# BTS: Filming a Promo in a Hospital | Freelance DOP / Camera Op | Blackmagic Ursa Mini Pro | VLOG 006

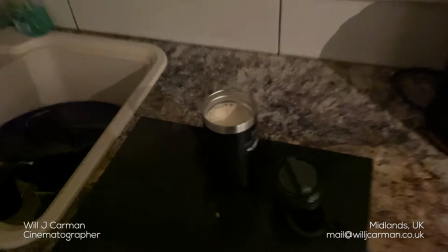(0:00)
6.71am, just making a quick coffee and I'll wait to the shoot.
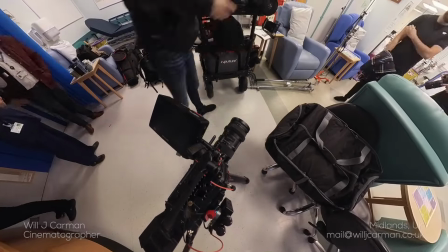(0:07)
So this is part two of the previous vlog and shoot number two of the week.
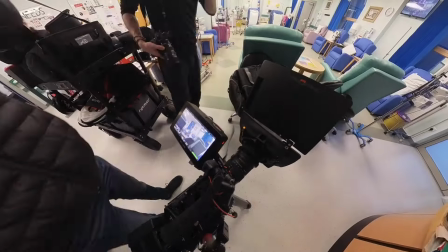(0:11)
On this shoot we were filming a promotional film for a regional branch of the NHS, working mostly with real staff and real patients.
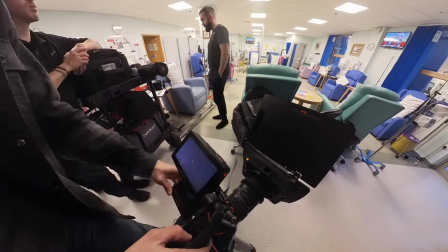(0:18)
We wanted to try and highlight some of the great work that these people do in a grounded but cinematic promotional film.
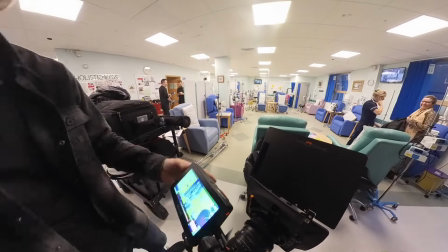(0:25)
We were shooting it on a Blackmagic Ursa Mini Pro G2 with EF lenses and the DreamFX filter by Prism LensFX.
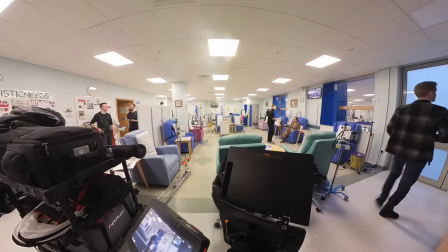(0:33)
I feel like this is always every cinematographer's first priority whenever they go into a location and that is to find where the switches for the house lights are.
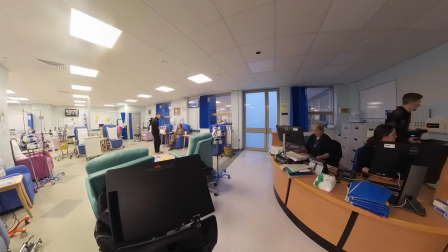(0:41)
And straight away we flick through all of them to figure out which lights are on which switch and figuring out how much control we have of the light that is being presented to us by the environment.
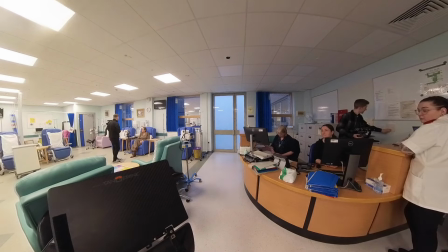(0:50)
Luckily on this occasion, the lights in this room were grouped together in a way that meant one
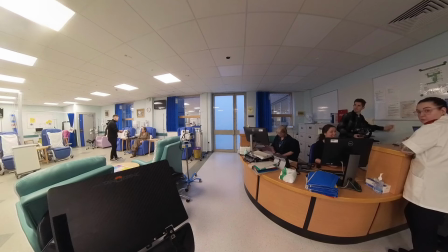(0:56)
switch turned off about two or three rows of the ceiling lights closest to camera,
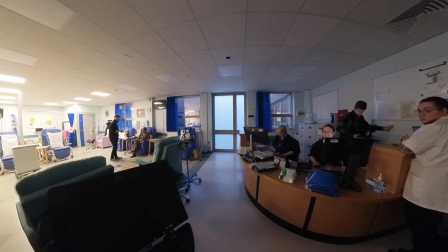(1:01)
which actually created, for me at least, the perfect amount of contrast for the image that we wanted.
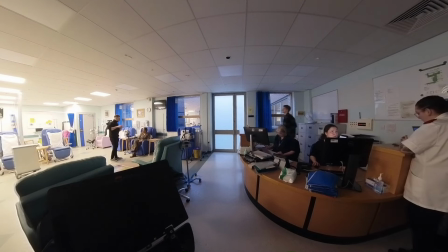(1:06)
It created a nice shadow side for our talent without it being too dramatic or too moody.
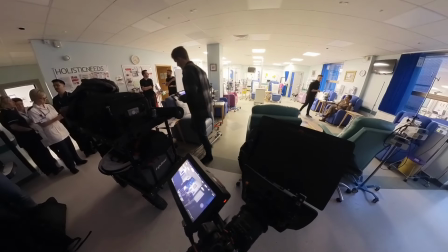(1:14)
Because even though we want to give this film the cinematic flair, we don't want it to look too much like we're filming a drama.
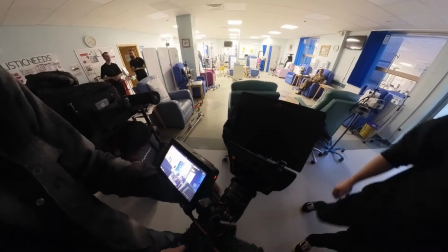(1:19)
So we want to find a decent balance of high key,
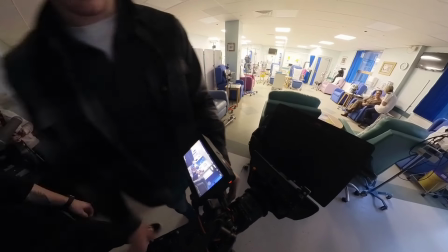(1:23)
but also a bit of contrast to create more depth to the images Do you have what other intensity filters do you have?
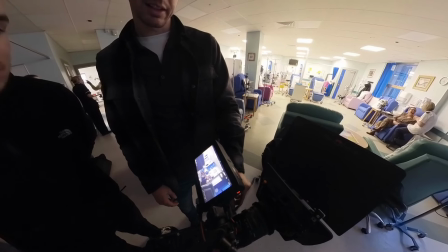(1:30) Do you think that's probably about enough?
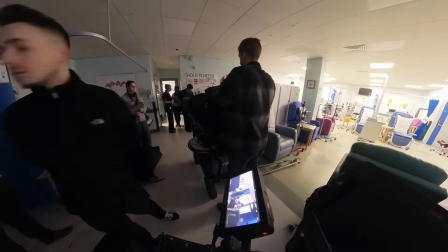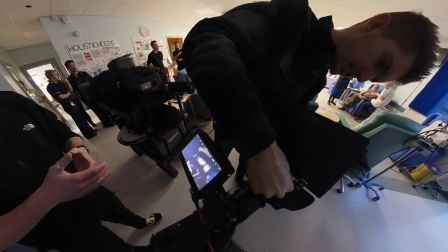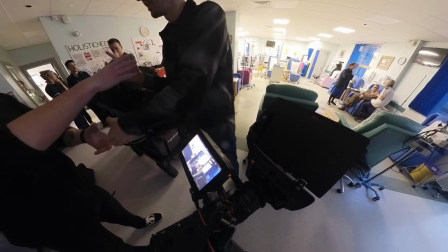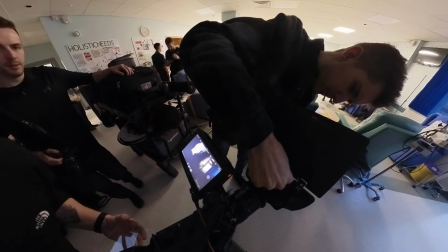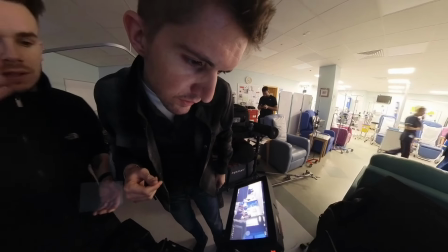(1:55) Yeah, that's better, I can just do it to the lights and stuff. Yeah. Okay.
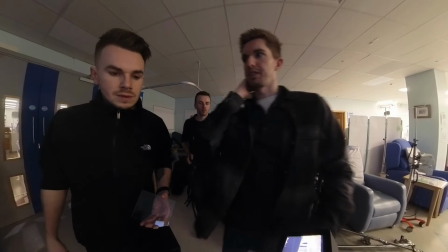(2:02) What intensity is that one? Yeah, that's like a half, so that's like the max we can get. Yeah, yeah, I like that.
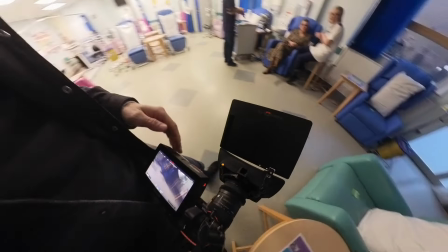(2:07) Cool. Yours? Thanks. I'm not filming just yet, so don't panic.
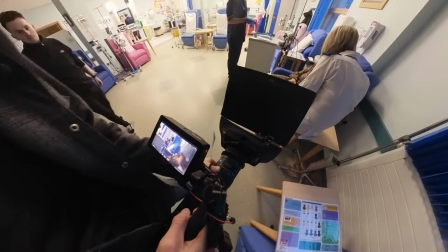(2:12) I'm just checking what the lighting looks like.
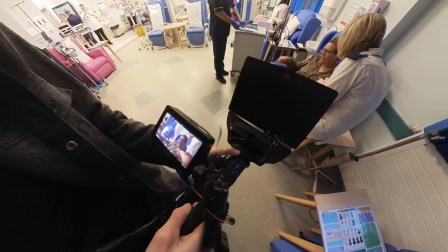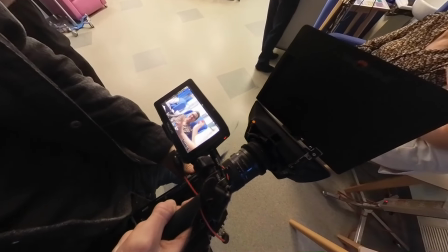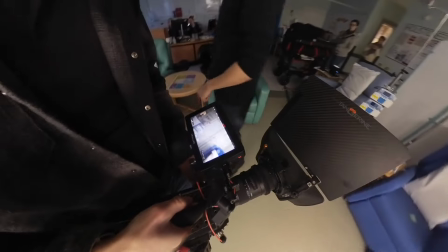(2:24)
yeah i mean naturally i don't mind how that looks really i think it'll be nice to set up the falcon eyes just so we've got that on standby i did
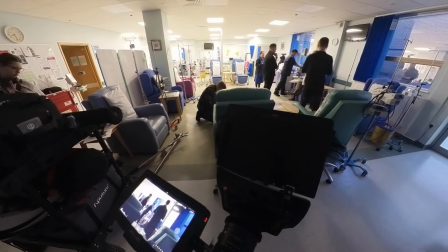(2:32)
think it would have been nice to set up a larger light source something like a book light but working mostly solo i didn't
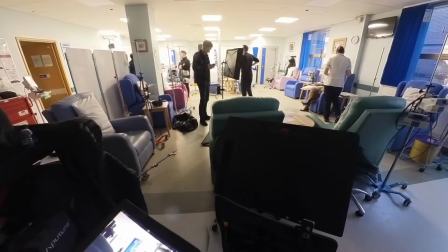(2:39)
have the time to be able to set something like that up so the most logical option to me was to set up the falcon eyes light mat just
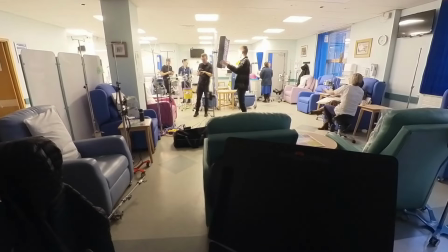(2:46)
to help wrap the practical light that we're getting from the ceiling around our subjects and because it is so lightweight i knew if we needed
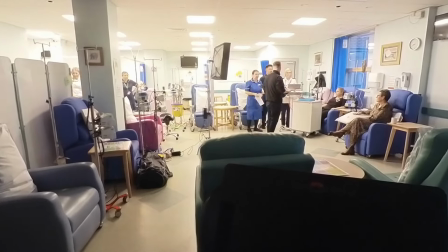(2:54)
to it would provide us an option to boom the light over our subjects but thankfully we didn't need to do that
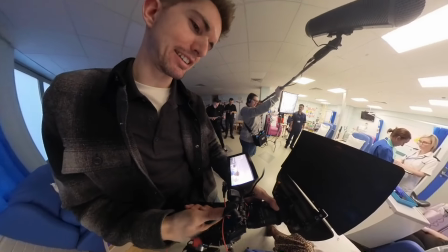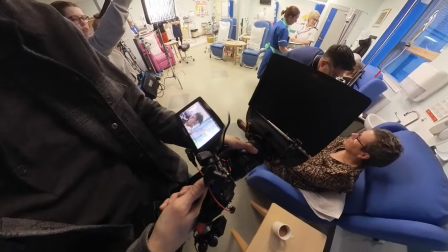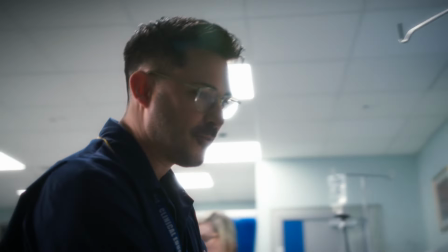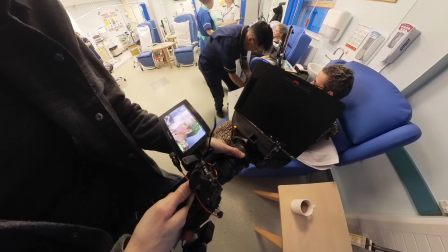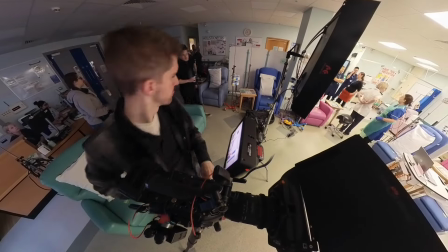(3:26)
One of the recurring elements to the film was video portraits of all the staff that work at the hospital.
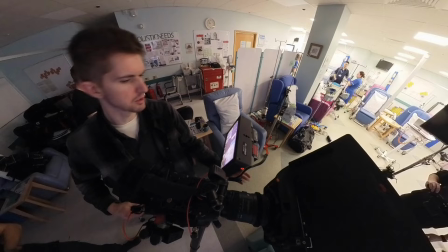(3:33)
So what I'm trying to do here is find the correct angle for this portrait we wanted to do of this first staff
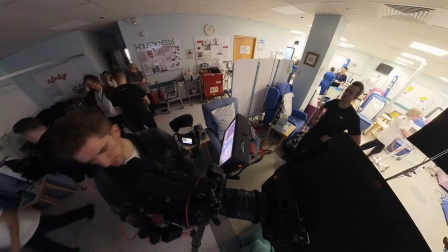(3:38)
member and again trying to maximize time efficiency and to keep things simple.
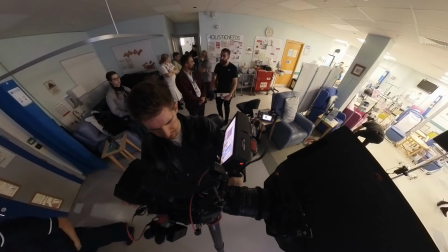(3:44)
I purposely positioned the camera so it'd bring our subject closer towards the darker side of the room to create more natural
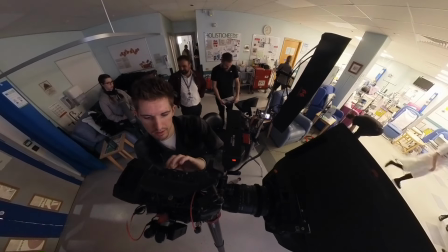(3:50)
contrast to the image and then we keyed the portrait with our Falcon Eyes LED light map.
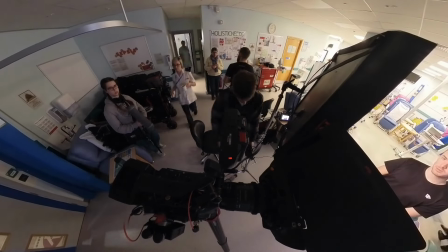(3:56)
So rather than having to bring in flags or artificial negative fill we were able to create it quite naturally by just bringing the
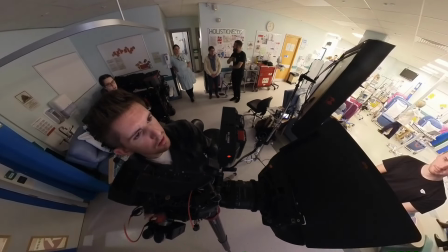(4:02)
subject closer to the side of the room where we turn the lights off and I sometimes think this is one of the key things to have as a DOP is
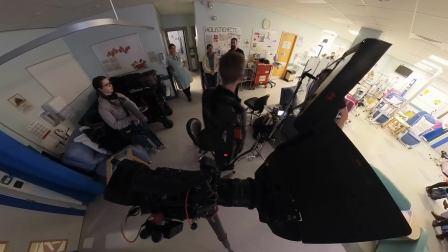(4:08)
that it can be quite easy to almost want to over complicate things
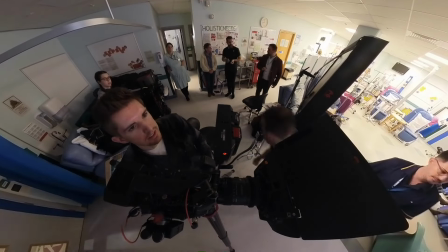(4:12)
and make things look more impressive for ego's sake but I think there's more value
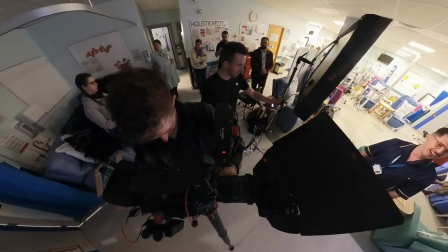(4:17)
sometimes in knowing how to execute things in a simple way that obviously creates great
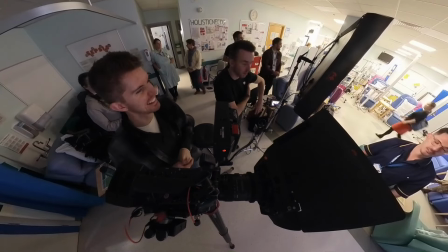(4:22)
results but saves you and the production time because that is always
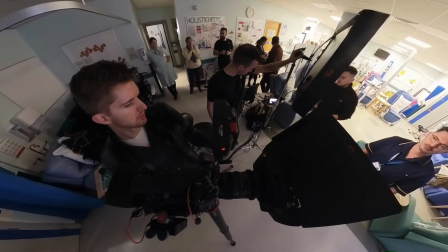(4:27)
the one thing that we never have enough of on these shoots is time so if you can find ways to create great looking images but do it in a simple
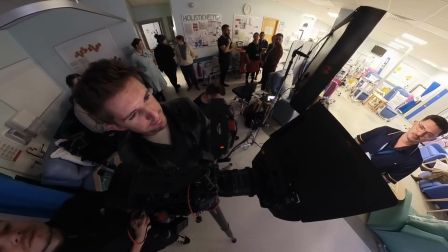(4:34)
way that is where you can bring a lot of value as a cinematographer i think at least right and cut
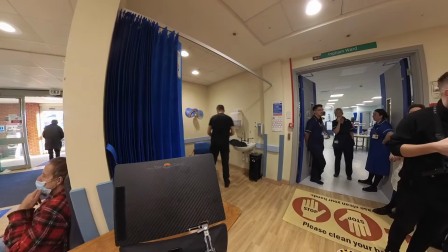(4:45)
for the next scene we were having to shoot in this really tiny corner of this room which is never ideal as it's very difficult to
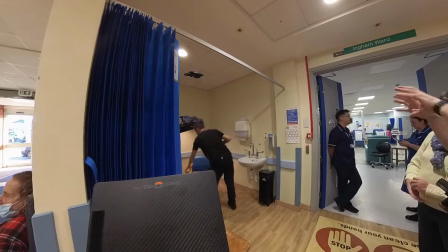(4:51)
create depth and shape when working in such an enclosed space but the point of this scene was to show a patient ringing this bell,
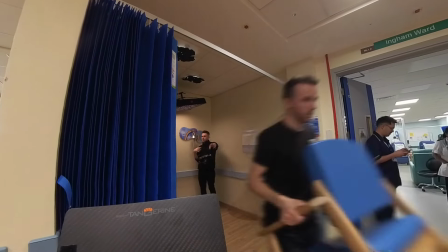(4:59)
which is to signify that they've completed their treatment. We were very limited in terms of what we could do for this scene.
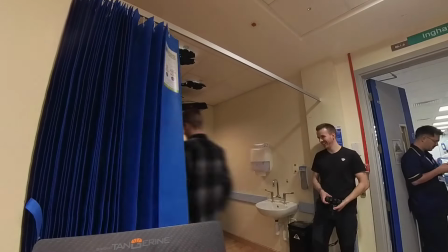(5:05)
But what I decided to do was to have the overhead lights blacked
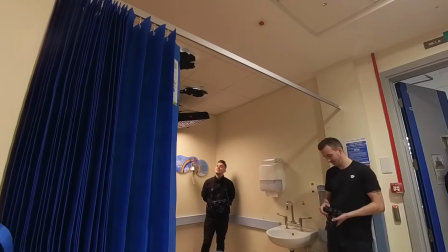(5:10)
out just so we could start with a blank canvas and add in our own artificial light,
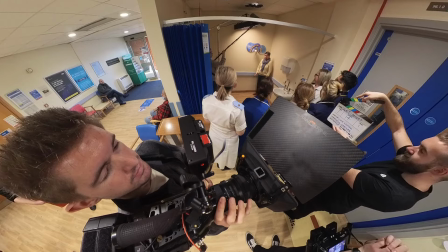(5:15)
which again, we used the line mat for and we boomed it over our subject. And just simply by doing this,
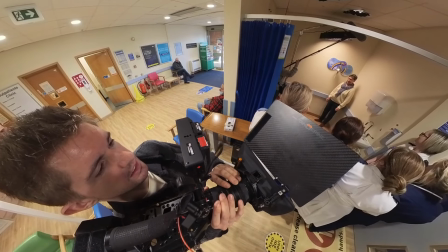(5:21)
rather than using the house lights, it just allowed us to have more control. and whilst it's not my favorite shot or scene of the video I
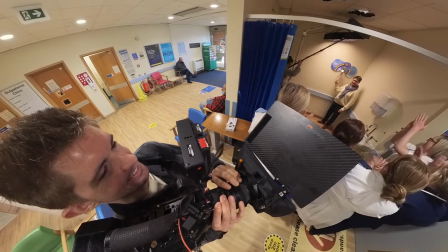(5:28)
think considering our limitations just having this one light mat above our subject created a very nice look for this scene and
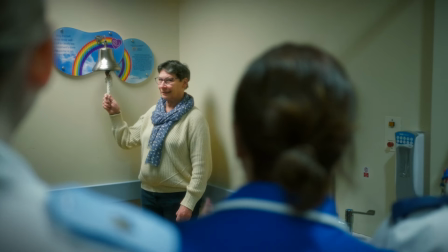(5:34)
whilst it might not be the best shots that are going to be going in your showreel or your portfolio and as long as that scene serves the story that you're trying to tell
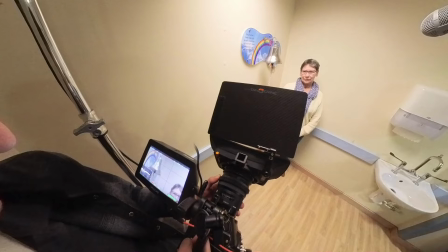(5:42)
ultimately that's the thing that matters most when it comes to these productions camera set ready Geraldine and action
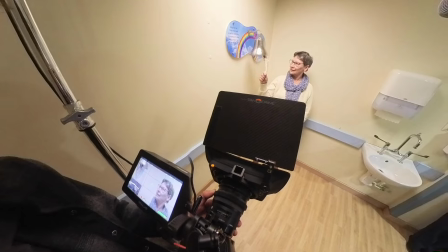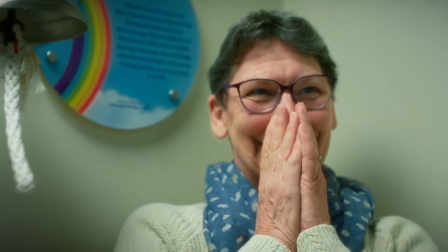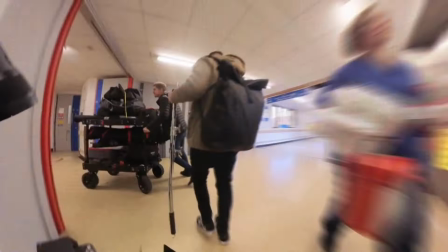(6:00)
great and cut that once we wrapped that scene we did a very long unit move through the hospital to the next location which is where we were filming a
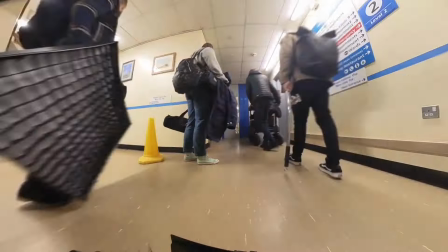(6:09)
consultation scene between a family and a staff member once
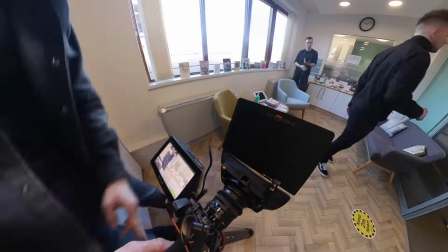(6:13)
we established where our wide shot was going to be for this scene we knew
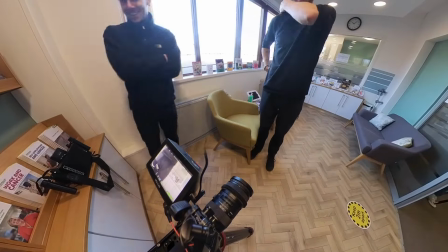(6:18)
that we were going to use the window lights to the left as our motivation for our key light so once again
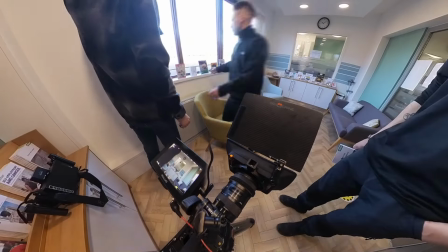(6:23)
as you can guess I brought in the light mat and boomed that over just to help
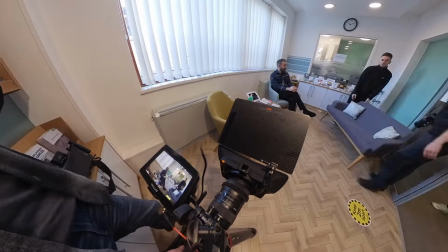(6:28)
accentuate the natural light that we were getting from the windows that was going to help key our subjects this is quite a small room
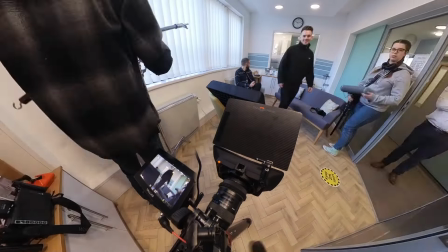(6:34)
to work in so again to try and get the most depth I backed the camera up to the very far end of one of the rooms and tried to
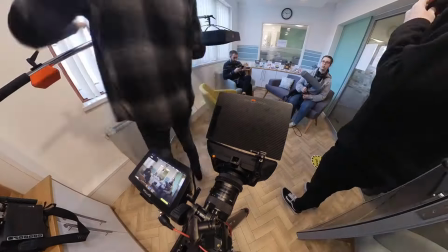(6:40)
move the chairs that our talent were going to be sitting in as far as we could to the other side of the room we also closed the
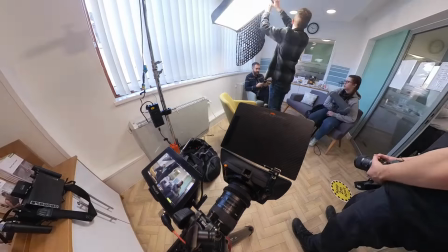(6:47)
blinds to help with exposure levels so that we weren't just going to have a big block of white in our frame coming from the windows,
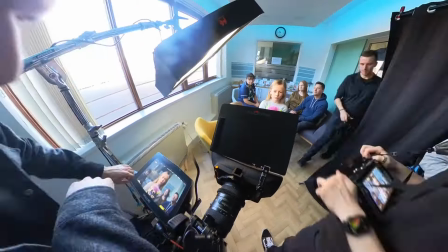(6:54)
which would have been very distracting and taken away our viewer's attention to the subject of the scene itself.
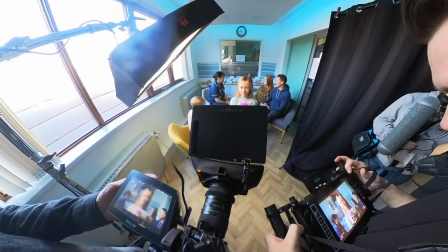(7:00)
And I also put up a few blackout curtains on the right side of the room just to help bring in a little bit more contrast since we weren't able to turn off the ceiling lights that were outside of the room.
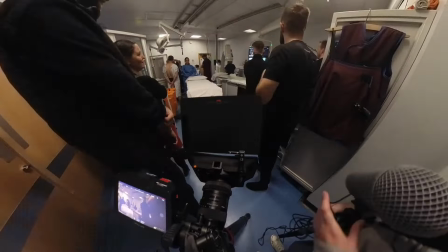(7:09)
For the next scene, we were filming in this theatre space where we were shooting a patient being manoeuvred from one
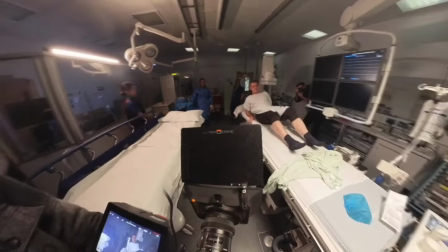(7:14)
of the stretcher beds onto this table as if it was an emergency procedure they were having to go through.
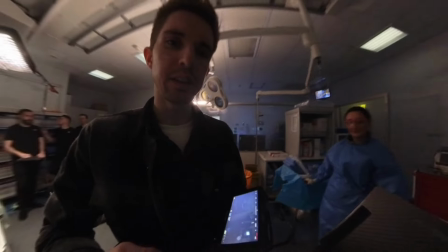(7:22)
So what was happening here was that I had already begun setting up our key light, which was the light map again.
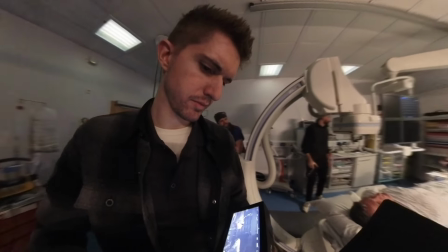(7:28)
But once I had seen the blocking of the scene, I realized I had set our key light up in the wrong spot of the room.
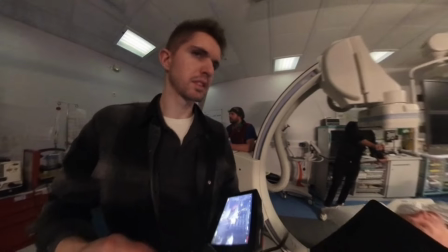(7:35)
I basically thought that the patient's head was going to be where their feet was.